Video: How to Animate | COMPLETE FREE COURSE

It's not the scriptwriter's job to choose how their story plays out visually. Although in this and most cases at our kind of level, the scriptwriter and storyboard artist are often the same person. The storyboarder cares about translating the scriptor's writing to a visual format. To that end, working on a template that everyone understands is very helpful.
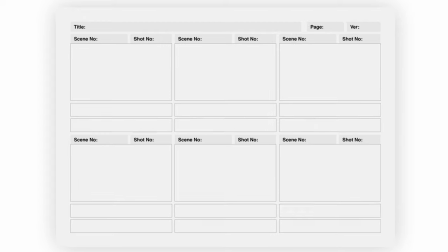(4:28)
This template, which I've been using for years, includes global information like name of project, page number, and version number,
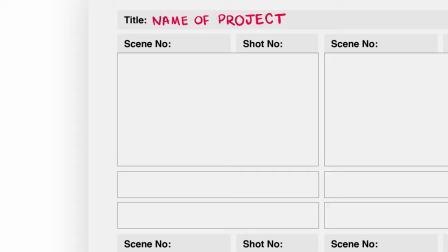(4:36)
and shot-specific information like the scene and shot number, camera movement, layered visuals, visual description, and audio description. I tend to find that that's enough information to be getting on with, so let's take a short section of this script and storyboard it in real time. The most important thing is thinking about the best way to portray each piece of information visually.
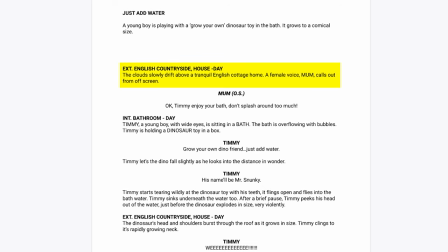(5:00)
For example, let's take the first scene. We need to convey that it's outside, English countryside, and showing a house.
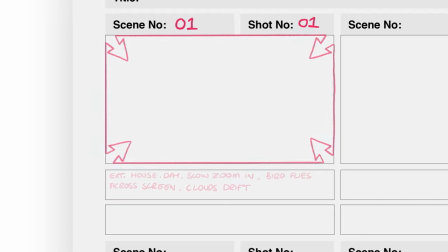(5:07)
So to me, an establishing shot of the house in full view does multiple things. Establishes setting, timing, and style all in one. Once we move inside, we need to determine location, character, props, and action.
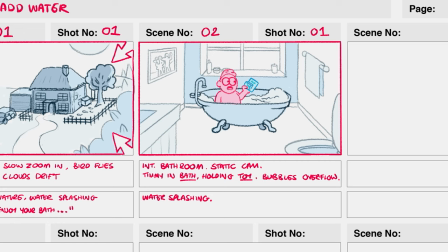(5:21)
A long shot of the bath does all of this in one go before moving closer to the action in later shots. For example, when saying the dialogue about growing your own dinosaur,
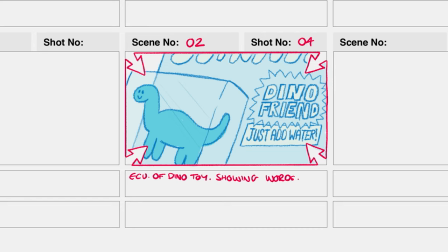(5:31)
it makes sense to use a close-up of the dinosaur toy to focus the audience's attention and better convey the information of the scene.
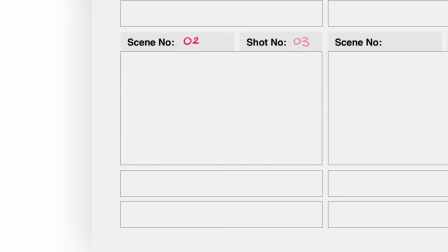(5:38)
But we also want to show Timmy's relationship to the toy, so an over-the-shoulder shot brings Timmy into the scene emotionally and physically.
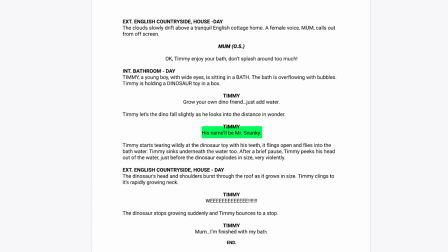(5:47)
When Timmy is naming the dinosaur, the script mentions wonder,
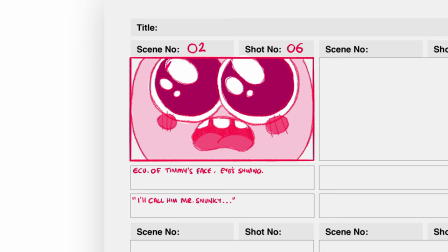(5:51)
so an extreme close-up with a low-angle viewpoint gives us plenty of room to show emotion. Spend some time thinking about how to inject emotion, comedy, drama, etc. into your scene, and don't be afraid to redo shots. Move them around, add shots in, or remove them as you gain a better understanding of the story you want to tell. It should be an iterative process. At the end, read through your storyboard to get a sense for the timing. I like to put each shot on a slide and do a little pseudo-animatic, like this.
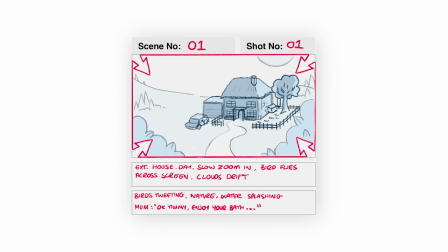(6:21) Okay, Timmy, enjoy your bath. Don't splash around too much. Splish, splosh, splish, splosh.
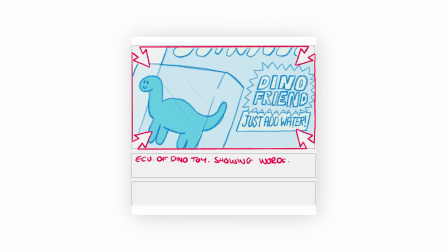(6:27) Whew. Grow your own dino friend. Oh, good, I say. I'm going to name him Mr. Snunky. Whoa,
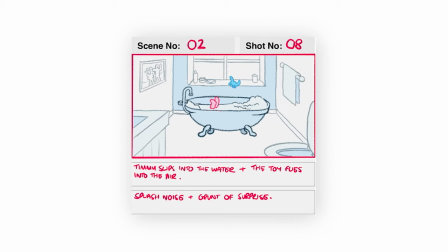(6:39) oh.
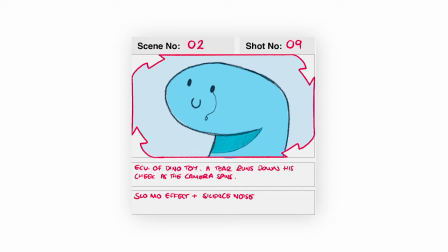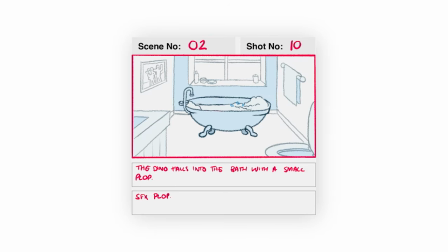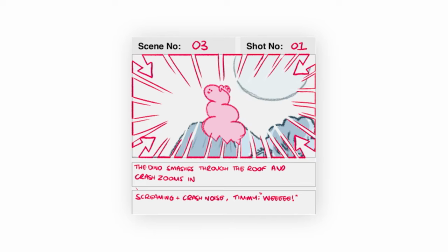Mummy, I'm done with my bath. Doop, credits music.
I'm not voice acting or recording at this point, I'm just running through, but this immediately makes it clear if anything is missing. Once you've made those amendments, you're done with your script and storyboard and can move on to the next or simultaneous stage.
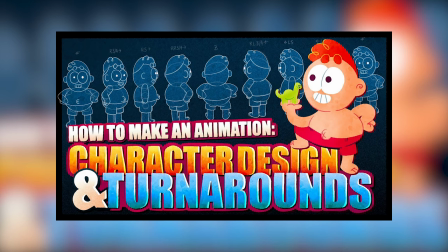(7:16)
Character design and turnaround. Design concepts and learn how to draw a useful character turnaround.
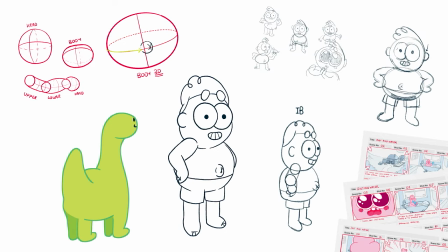(7:23)
Let's get to it.
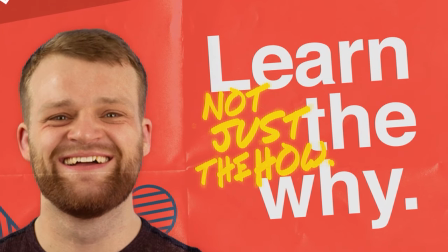TipTut. Hello everybody and welcome back to TipTut and welcome back to the How to Create an Animation series. Last episode, we learned how to create a script and storyboard for our animations. So if you haven't watched that one yet, you can do so here. If you have watched it, awesome. Today, we're going to talk about character design and turnarounds. Your audience empathizes with your animation through your characters, so their design should reinforce the message you want to send. This is a whole subject in itself, so I do suggest further research, but I'll use Timmy, the character from last episode, as an example.